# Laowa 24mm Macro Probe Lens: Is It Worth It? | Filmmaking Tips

And it's not, you know, one you bring on set just in case you need it. It's one of those lenses that, you know, you buy because you need it. That didn't make sense. Let me rewind. You buy it because of the specific shot that it gives you.
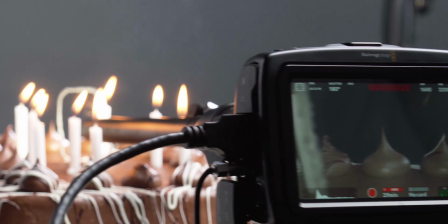4:29 So we did a bunch of different tests of this lens and different types of scenarios and product shots and
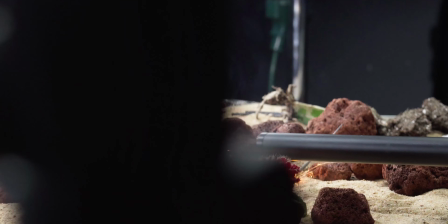4:35 logo reveals to see what it excelled at and to see the things that it kind of lacked at where you would, you know, choose a different lens to go with for that specific shot. So let's get into it.
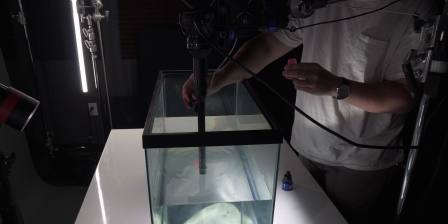4:47 So to test out the waterproof features of this lens, I wanted to get a little bit experimental.
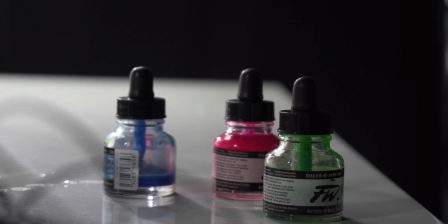4:52 We had some acrylic paint left over from our premium beat galaxy freebie. I was curious to see what it would look like from inside the water.
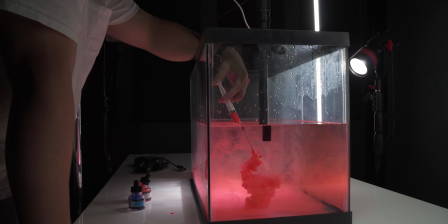4:59 So I hooked up the lens to a C stand and hung it above our fish tank. I put some paint into a syringe and then tried to get it as close to the lens as possible.
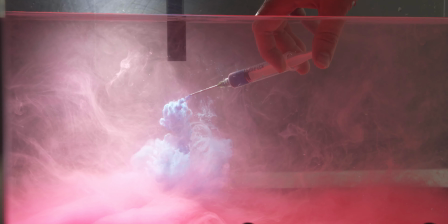5:08 What we captured was actually pretty amazing.
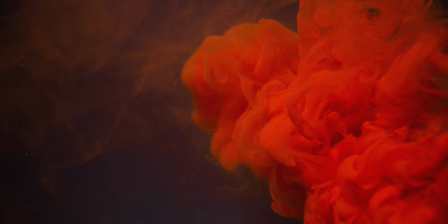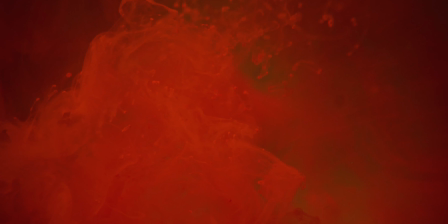5:19 The paint looks so surreal from such a close angle and the shallow depth really accented the dancing waves of the flow.
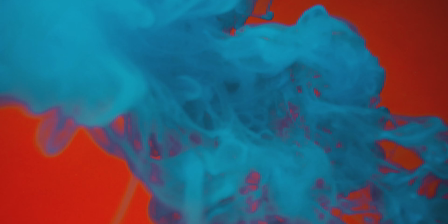5:26 It got even more psychedelic when we threw in a contrasting color.
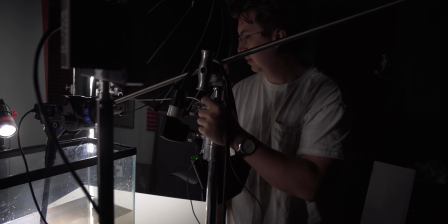5:32 After the success of the paint adventure, I wanted to do something a little bit more practical, so I decided to do a little logo reveal with a miniature underwater set.
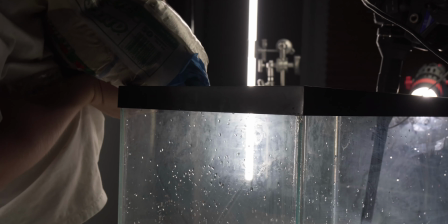5:40 I got some sand, poured it in the tank, and waterproofed a little logo for a mock-up production company.
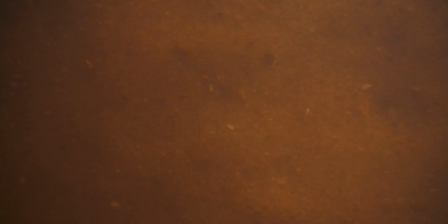5:46 After setting the scene, I just swept the lens in a C-stand to perform a track along reveal.
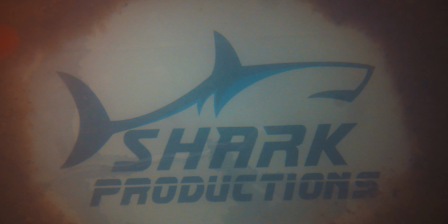5:51 The lens was really easy to maneuver and I never felt uneasy about it being underwater and it showed no signs of distress being under there.
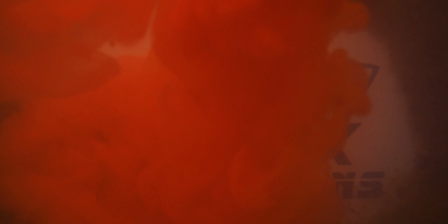5:59 So for a waterproof lens, that's a pretty special piece of gear. So the next thing that came to mind for shooting with this lens was creating a small, you know, macro set for this lens to travel through and create some product shots. Now as you may know, our channel recently hit 100,000 subscribers. I asked the YouTube community about what they wanted to see once we hit 100k, and we are making a whole 100k video upcoming soon, so keep your eyes open for that, but the overwhelming response was the footage of our failed videos. So before we get into the product shots of today, everyone, I'd like to present to you Trash City.
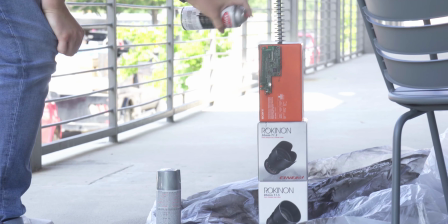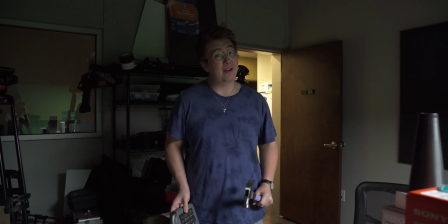6:58 Sometimes you gotta take matters into your own hands.
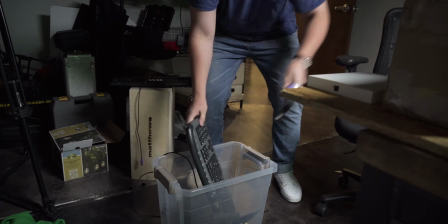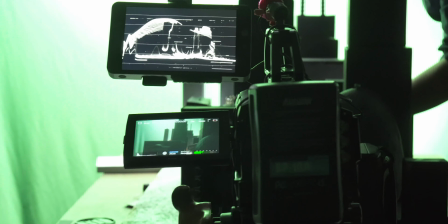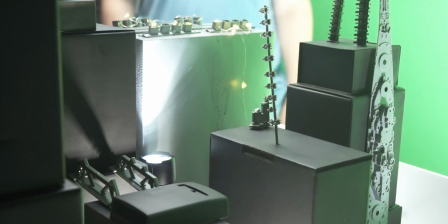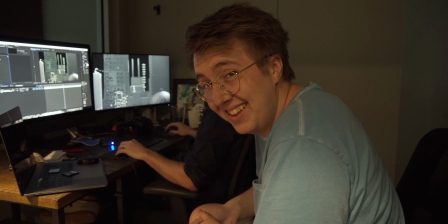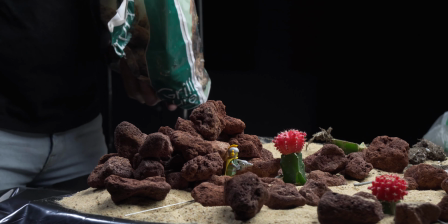7:28 So to redeem myself, I set out to create a small desert scene with some leftover sand and lava rocks.
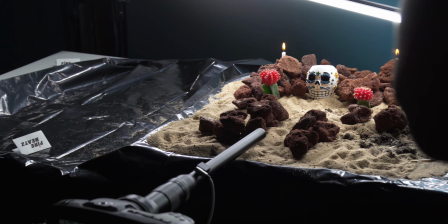7:34 We had the camera on a dolly, so I created a lane for the lens to travel down. After some small set design work, we slid in the camera to capture the shot.
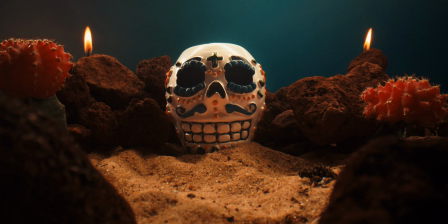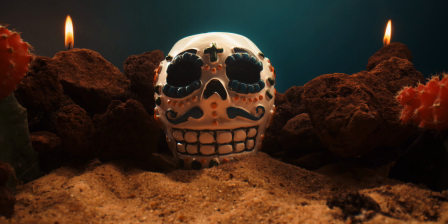7:48 What I love about the work this lens did is the depth that it created traveling down the track.
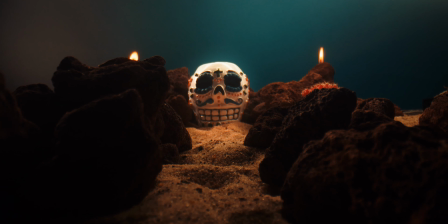7:53 It made the move so much more dynamic and the wide 24mm angle made it seem so much larger than it appeared in real life.
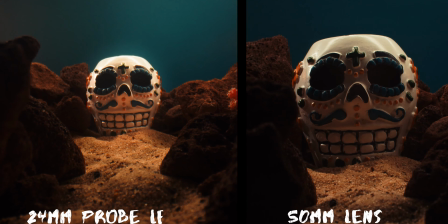8:00 To compare this shot to a macro lens, we reported the same move with a 50 millimeter lens at a wide aperture.
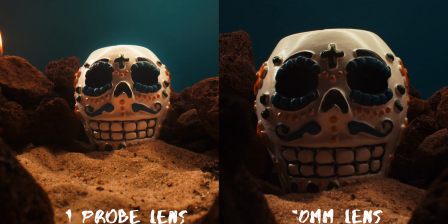8:06 As you can see, the 50 millimeter condenses the set while the probe lens extends it and kept the actual shape of the set pieces to true form.
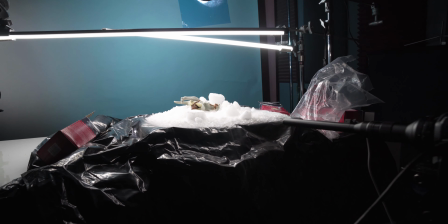8:15 Since I love this shot so much, I decided to recreate one of my favorite movie scenes with a little dry ice and some rock salt.